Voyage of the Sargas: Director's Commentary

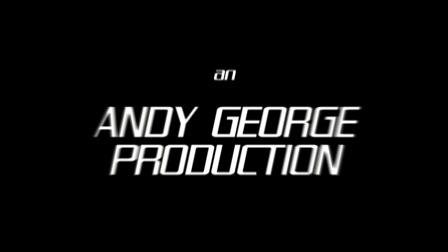(0:04)
All right, here we are, me and Andy, back again for the commentary for this big one, The Adventure of the Sargas, or something like that.
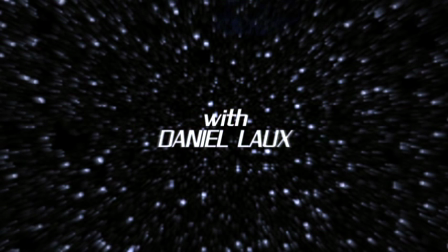(0:12)
Yeah. We just realized that we've been working on this film for about six months. Who's we? Andy has been working on this film for about six months. I think you had a Mayan part in it, considering the credits. Yeah, a couple parts in here. I just kind of dabbled in it a little.
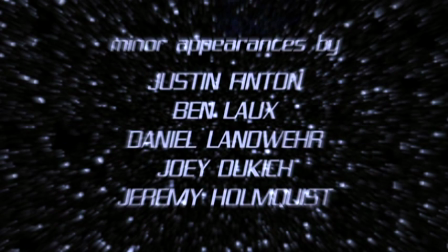(0:25)
It was Andy's idea to do the sci-fi and do have me as every character and the story and all that.
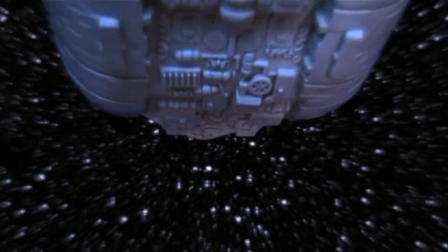(0:31)
So props to him. Now here we have the opening shot. This is the actual ship that's the Sargis, in case you didn't realize the title.
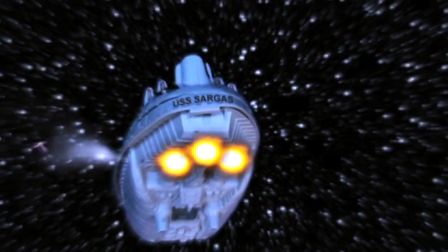(0:38)
It's actually this ship, not the actual ship that continues filming. And that's why the thing's on the back. And that's Andy right there.
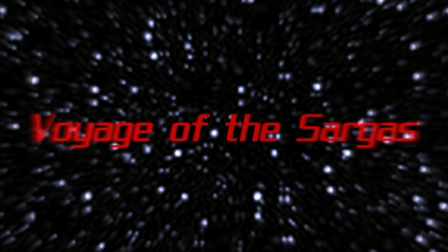(0:44)
Yes. Which is a whole part of the beginning scene that we kind of took out of this film. It was a scene of Andy giving a little monologue of how he feels out of place in the ship.
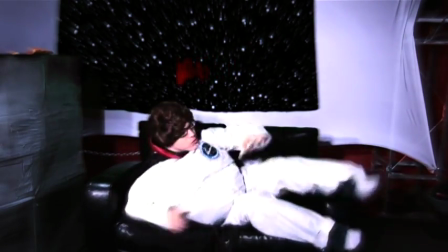(0:53)
Giving this false protagonist that he is the main character of the movie. but he...
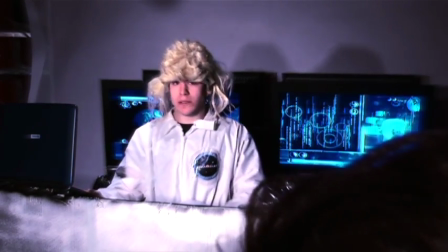(1:00)
Yeah, it was to add a layer of deception as the theme of the entire movie.
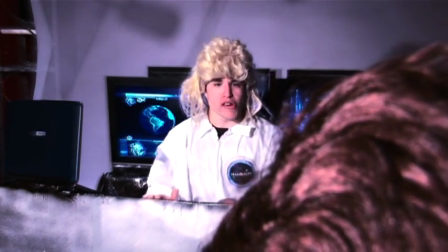(1:05)
Right. But he died. And we took this scene out due to lack of funniness, which is kind of ironic, because the only scene with the character, not me, got deleted.
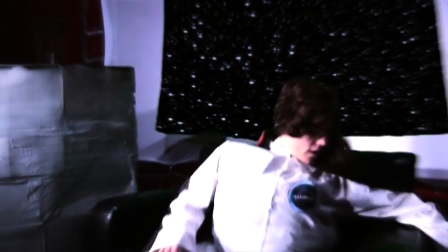(1:14)
Yeah, it was more that it was a lot of work to get it to work, because there was a lot of problems in our shooting of it, and I just didn't like my fit self.
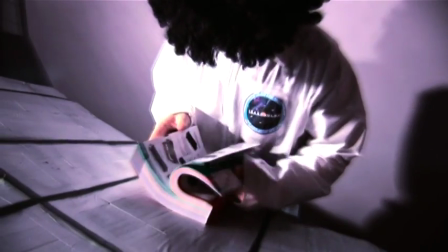(1:21)
That's true. And there I was just eating a cookie and later pizza and Cool Whip, which was not a tasty combination.
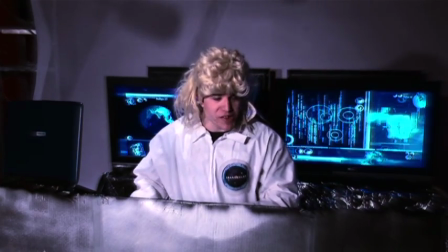(1:29)
I'll just say that now as we're thumbing through our books that we got from the office of office supplies.
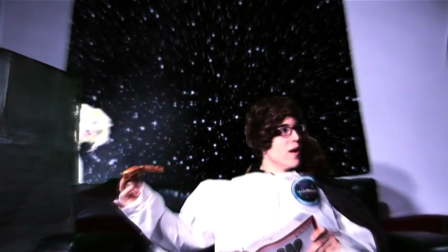(1:37)
All the things you see fully in the background we kind of just threw in the green screen. In front of the green screen.
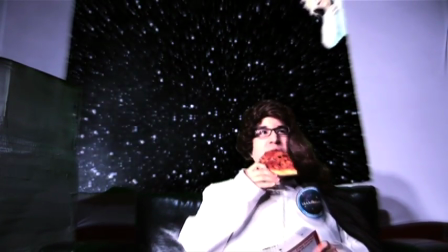(1:42)
Most of this is shot either in front of a green screen or in front of aluminum foil which is actually space blankets
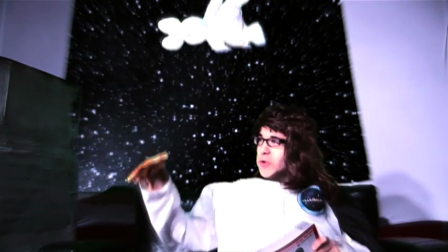(1:48)
that Andy ordered online I believe. No, we got them at Walmart.
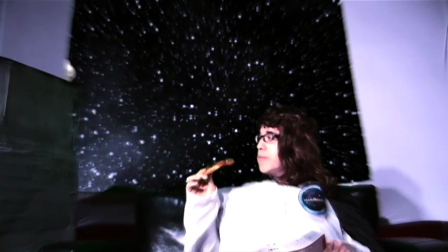(1:54)
That's where we got them. High budget. Same with these suits that we're all wearing.
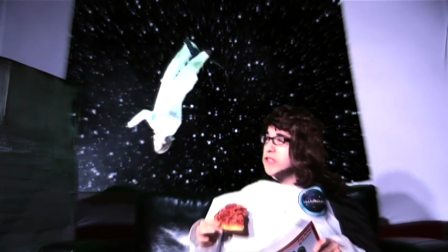(1:59)
They're actually from Menards. Home Depot. Home Depot. Yeah. And they're painter's suits.
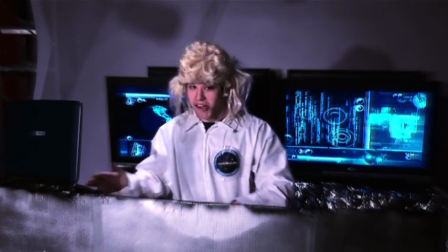(2:05)
Yeah, disposable. Key word on disposable there, because they were just ripping hands.
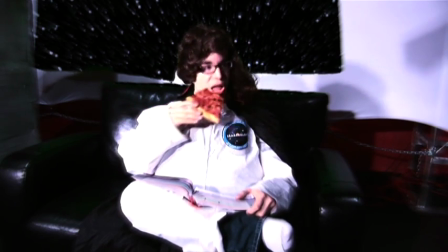(2:10)
You can slowly see as our costumes begin to shred up. Yes, you can actually tell the order we shot everything by the level of degrading on the...
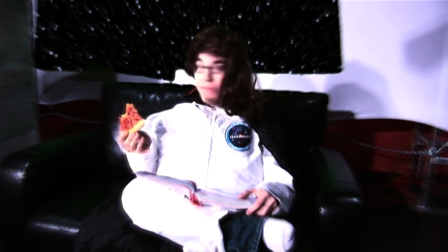(2:18)
Yeah, exactly. On the suits. At the end, there's pretty much no pants. Yeah. You can see duct tape pulling them together.
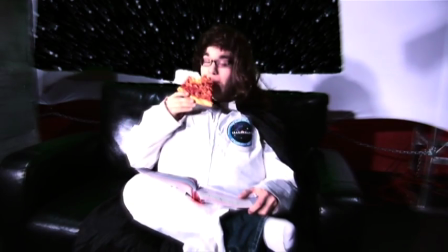(2:25)
Yes. pretty much
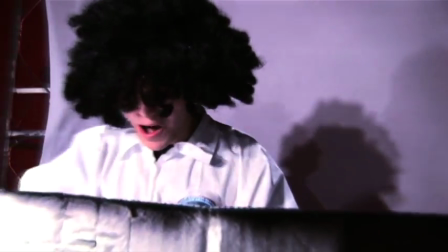(2:28)
and this was all shot in the youth room we pretty much just moved all the set in front of you know one screen there
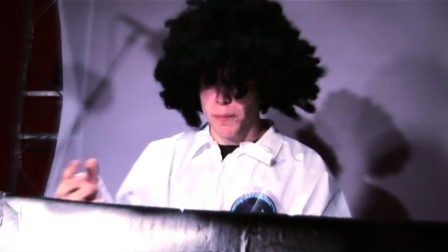(2:36)
and as you can see the lights kind of shift as our voices get louder that's because the spotlights we were using were on a bass kind
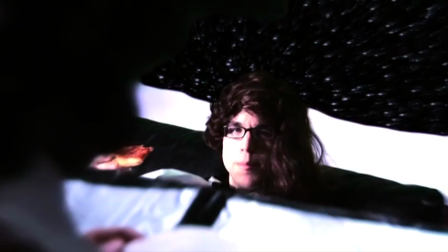(2:43)
of voice system so when you made big noises they would flash which kind of
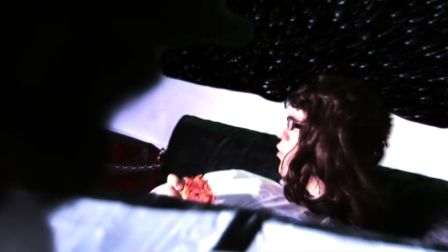(2:47)
made it inconvenient to our shooting yes but it added a little effect and drama yeah
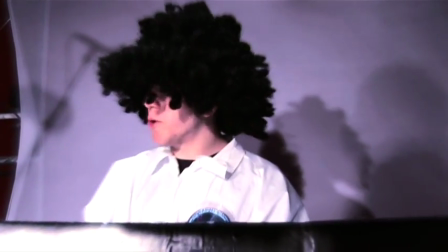(2:54)
And you see the little command console that everybody's behind? Me and Jeremy spent like a whole night putting that together.
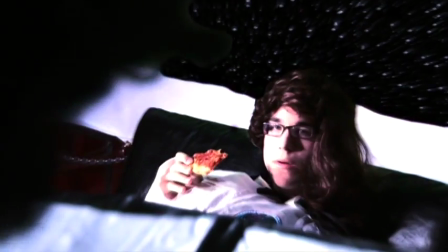(3:00)
It's made out of tubing, PCP, PCV, tubing and cardboard.
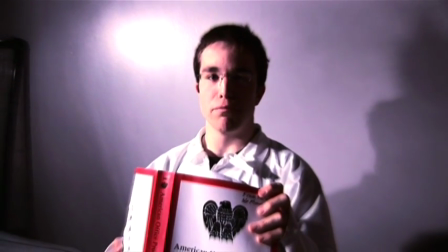(3:07)
Duct tape. Lots of duct tape. Lots of staples too. I almost got hurt. Yes, it's very painful.
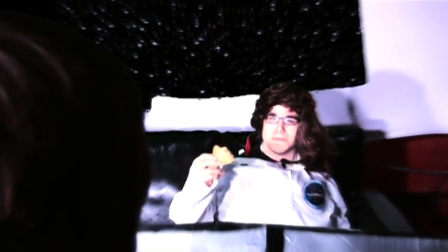(3:13)
Yes. And we just moved it on every scene to make it look like it was a bunch of control panels, but it's only one.
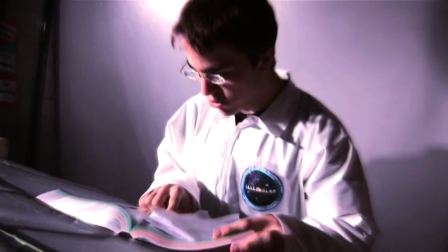(3:20)
See, what I really like is that the one character you choose to wear my glasses for is the one that's pretty much retarded.
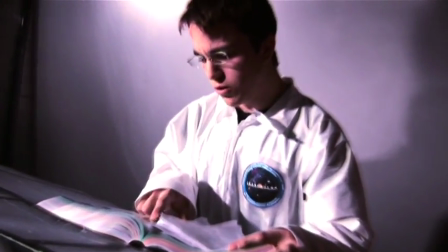(3:26)
There's a little subtle hint in this movie.
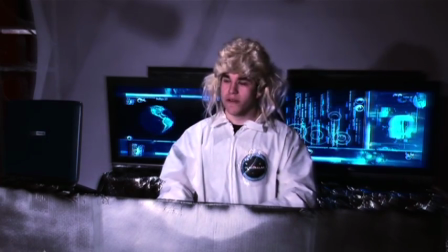(3:33)
And those TV screens back there are obviously the game systems we have in the youth room, and they're actually the Halo.
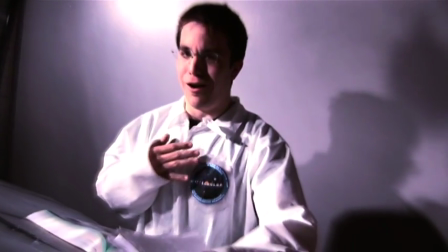(3:38)
We uploaded that screensaver on the back to make it look spacey. Yeah, I kind of threw together some random elements I found we have on a disc of element things.
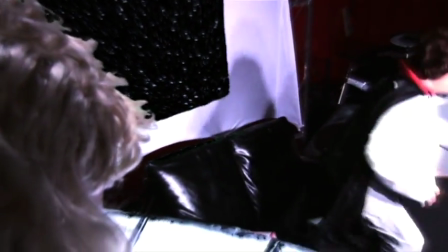(3:47)
Right.
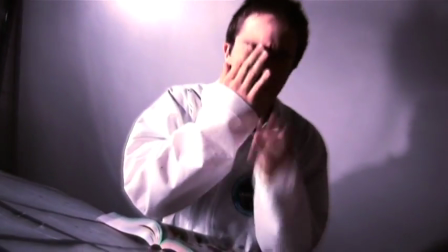(3:48)
and you can see kind of things that around the church in the background like we were using pastor scott's computer back there there's ben there's
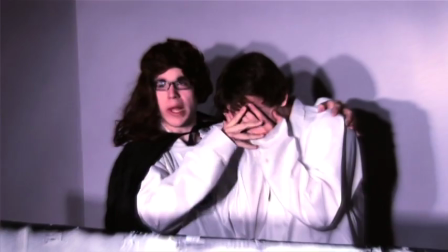(3:56)
our obvious mistake that was very subtle yeah we should have put his hair up a little more yeah he's a lot more uglier than me so obvious so
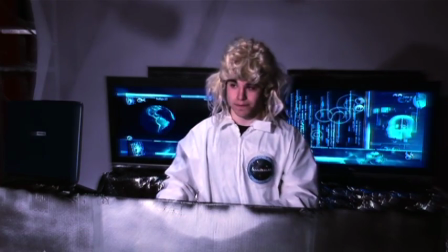(4:04)
there's pastor scott's computer on the left we kind of hacked into it and we're deleted files you
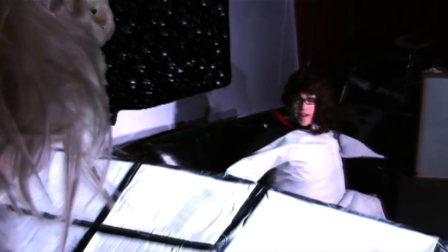(4:09)
just did deleted scenes where uh oh yeah the bloopers where uh i
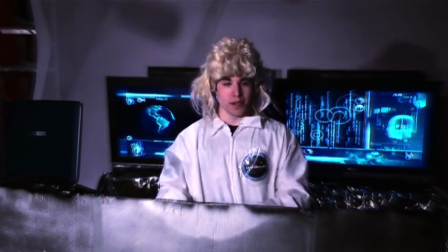(4:14)
uh almost destroy it so yeah but uh yeah
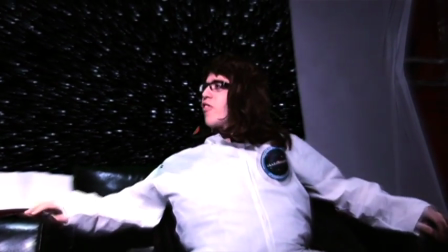(4:18)
here you can catch a reference to the miles fletcher character that i played in
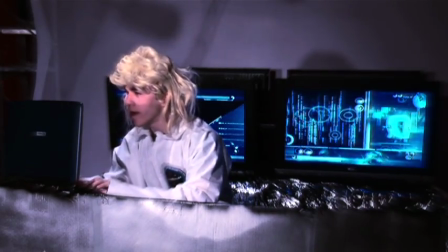(4:23)
the game that we cut out yeah which you can look at in the deleted scene yeah so the reference is kind of erroneous right now
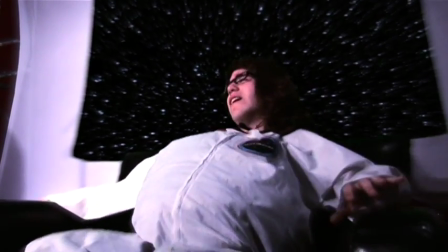(4:29)
erroneous yes erroneous and
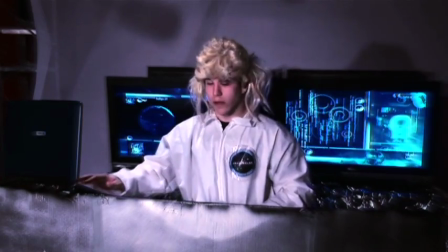(4:36)
you can see the name on the badge there that was andy's idea for the very long name yes
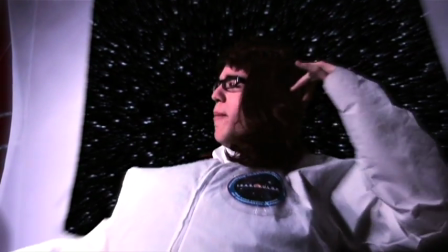(4:42)
very subtle letters that i had to memorize on several locations occasions not locations this
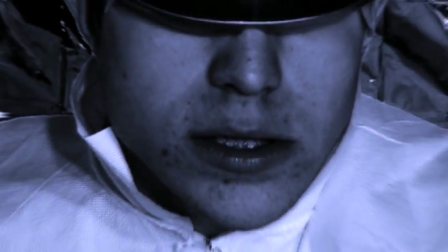(4:52)
was one of our first days of shootings actually our very first one was the ninja scene yeah
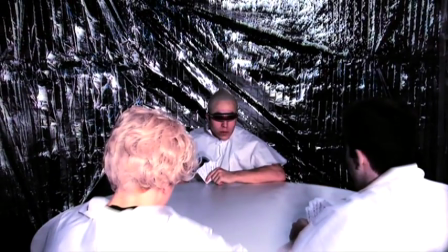(4:57)
that rosebud is actually referenced to uh citizen kane or or the sims
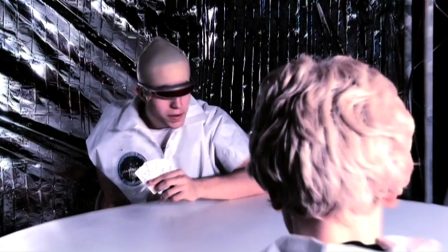(5:02)
like i like to say the chief for money yeah and that that baldwig That
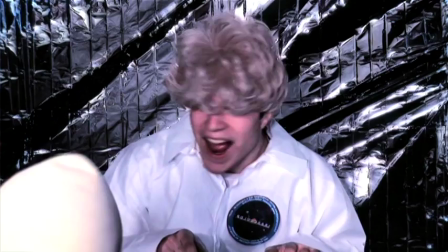(5:06)
one was a pain in the rear, not going to lie.
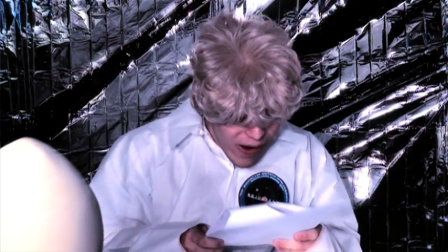(5:09)
We got that from a nice costume shop in Anoka, and it was pretty much like a latex glove that I had to shimmy onto my head.
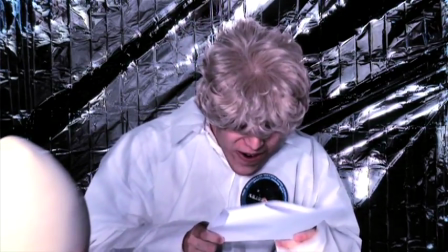(5:16)
I've heard it called a different thing. Yeah, but we'll not go there, because it literally would just pull your hair and crap, and it was painful.
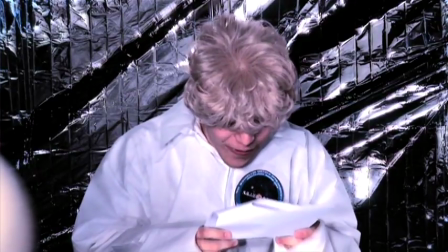(5:24)
It was fun. And we all kind of shared it, too, so it was all sweaty. I kind of want to vomit just thinking about it.
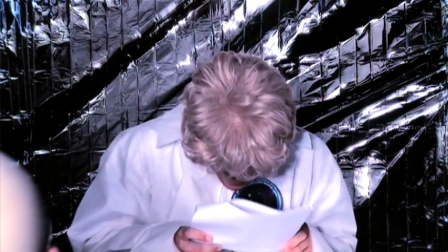(5:30)
And there's Marsden, our favorite character, I think. During this The line A hot summer's day It was the
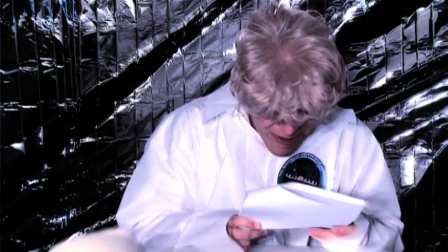(5:39)
first line you used for him And it's the line you said To get into character Exactly
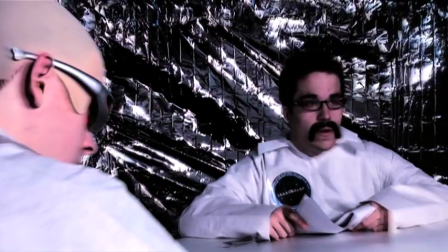(5:44)
Every time I need to get into that Almost feminine kind of thing I'd be like I'm a hot summer's day
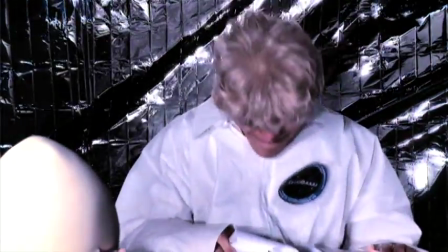(5:51)
And obviously he's based off of Lucas In his earlier years I told him the character should be Maybe a little effeminate
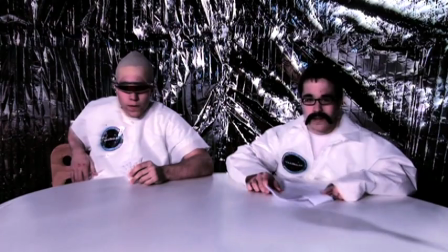(5:59)
And yeah this is what we got Yeah I kind of went overboard And there's the mustache,
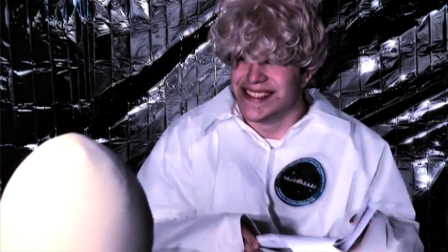(6:04)
my father's mustache, but I stole it. Yeah, this whole thing is shot against one wall.
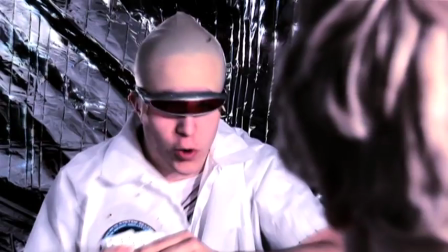(6:11)
One wall, you only had enough base blankets to form one wall. One wall, and we just kept rotating in front of that one wall.
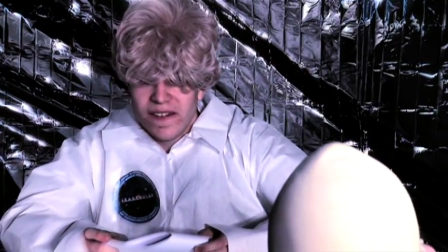(6:16)
The person you see the back of the head of is Justin, if you can't tell. Yeah. And I pretty much had to make a graph to figure out the locations to keep it consistent.
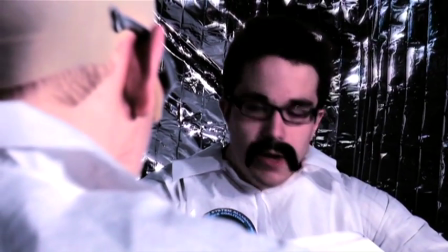(6:25)
And a couple of shots I had to flip. You might notice that the name logo is on the wrong side and such.
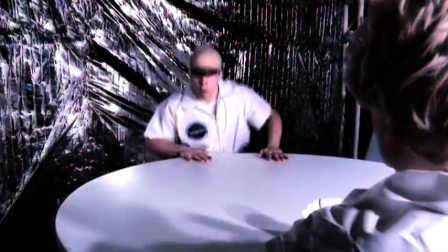(6:31)
Usually when you see blonde hair, it's Justin.
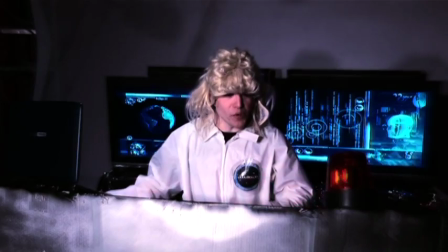(6:38)
I think that's the most clever part of the script. Idiots? No, the, uh, a new noun.
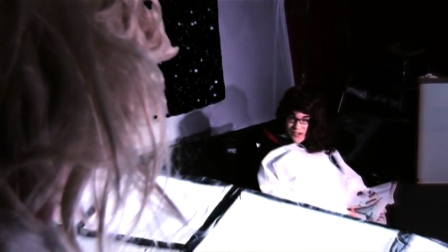(6:44)
Oh. I like how the random flashing light appears on his desk to signify that there's an alarm.
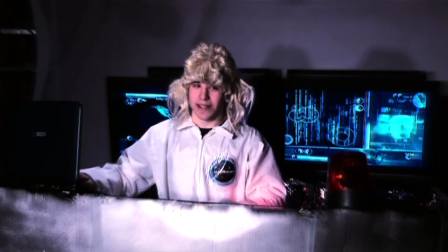(6:52)
Yes. Very nice. That fat I think I have in my belly is actually another uniform.
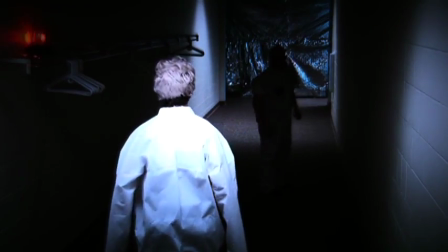(6:59)
Now if you watch here, you notice that somebody just disappeared. Okay, shut up. We run out of people late at night.
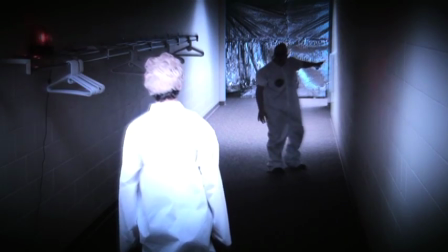(7:05)
Yeah. Justin had to go home. Little crybaby, that's bad, so...
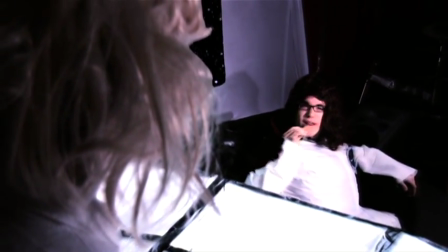(7:13)
Now here, I threw in random explosions, and if you might not notice it, but it's actually covering up the cuts to make it smoother.
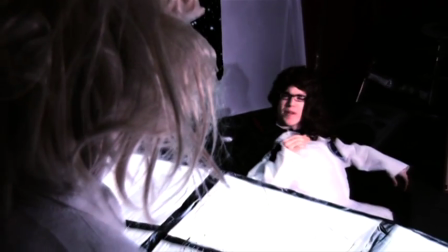(7:20)
So the explosion is actually happening right when it transitions between two cuts. Which is nice.
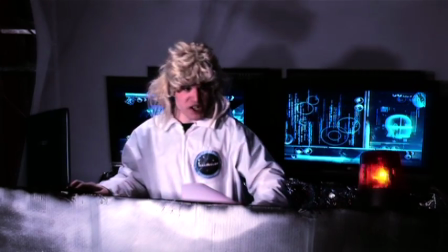(7:26)
I like using volume to help transition things. Oh, it's the shaking of the camera.
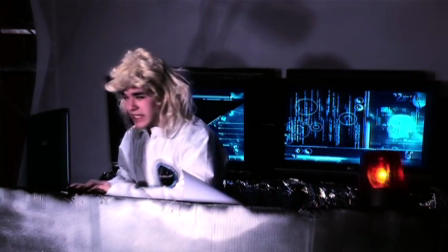(7:32)
Right, and the volume two. So, I'm right. You're wrong, okay?
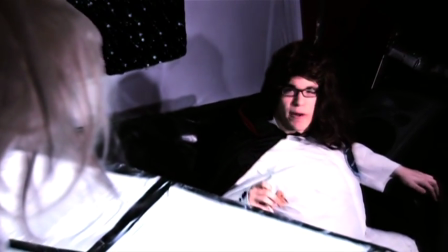(7:38)
All right, you know what? We'll fight afterwards. And you can see the drum set in the background. Very nice little.
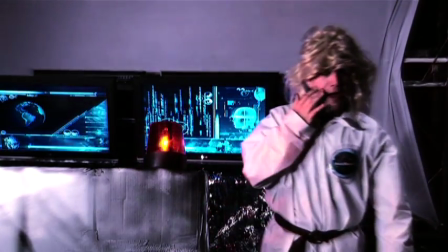(7:43)
I thought it looked spacey, though, so it was cool. Our electric drums. You know, the captain's quite a drum player, so he likes to play them between scenes.
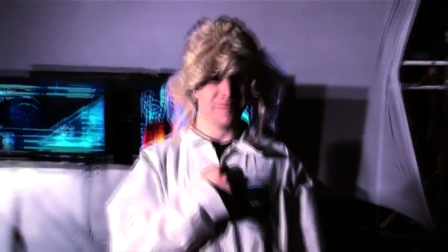(7:51)
Yeah. Yeah.